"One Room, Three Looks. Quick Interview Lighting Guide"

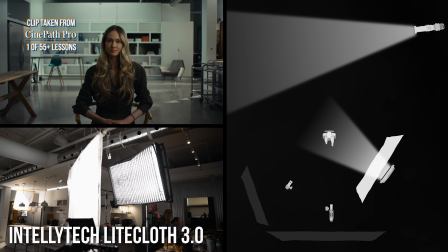And then we're kind of hitting Lauren with a side tube,
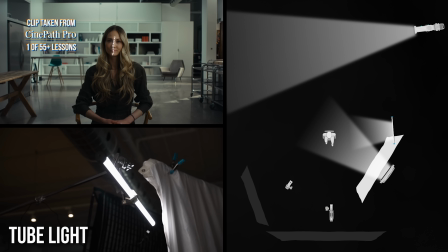which is edging out the definition on her face, like around the nose rim, in the eye sockets.
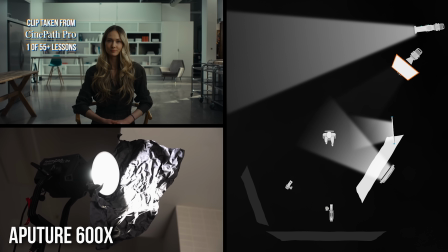And then a 3/4 backlight. We have a 600X there that is kind of giving this glow over her left shoulder. And if you want the look to be more dramatic, you can add some negative fill in. But of course, the client will often say, oh, this feels too dark and moody.
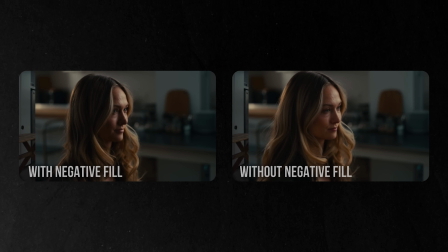So you can easily flip that negative fill and just have some passive bounce coming back onto your subject's face to fill that up and have less of a contrast ratio.
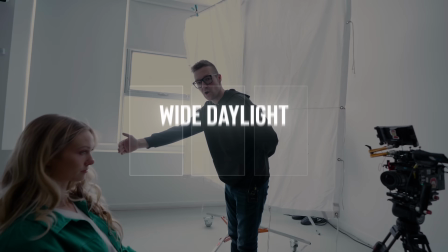So to summarize those, use daylight, embrace it with a giant key light.
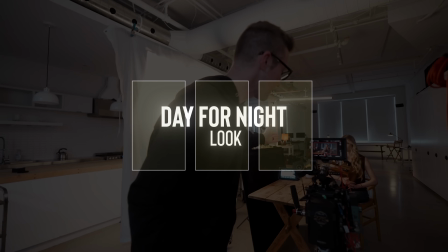Then point towards the windows, shut them, but leave a little creak coming through, and embrace tungsten lighting at 4000.
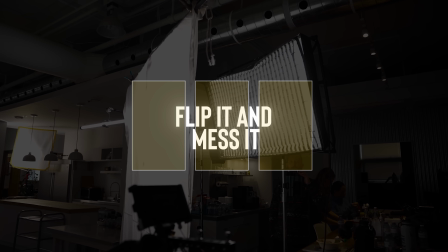And lastly is flip it and mess it. Change that room, do a 180, and add a bunch of objects, or just make it less minimalist.
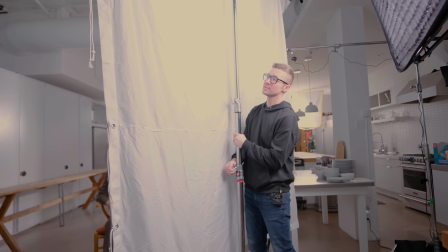That doesn't mean to make the room messy, but have some things on standby,
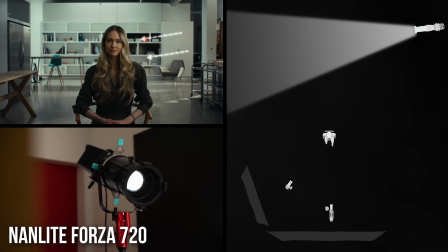like some plants or a slash of light like we had in the background, or you can use the E-Fleck to get some specular highlights.
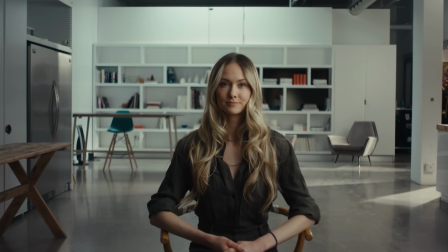These are some quick ways for you to make the room feel a bit different so that you can just be in one space.
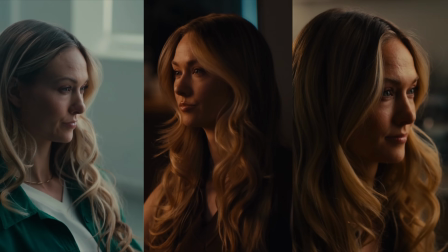And as you see, our cameras only ever moved maybe 10 feet between the two different locations, but we had entirely different looks. All right, I hate goodbyes, but I love, who do I love? Whenever I do this, it's as if I don't love anything. It's like I'm the Grinch. I have to like think deep down, but do love all brand buds. They keep you quite regular. I'm not sponsored by them, but made the transition recently. My day is way more efficient. All right, see you in the next one.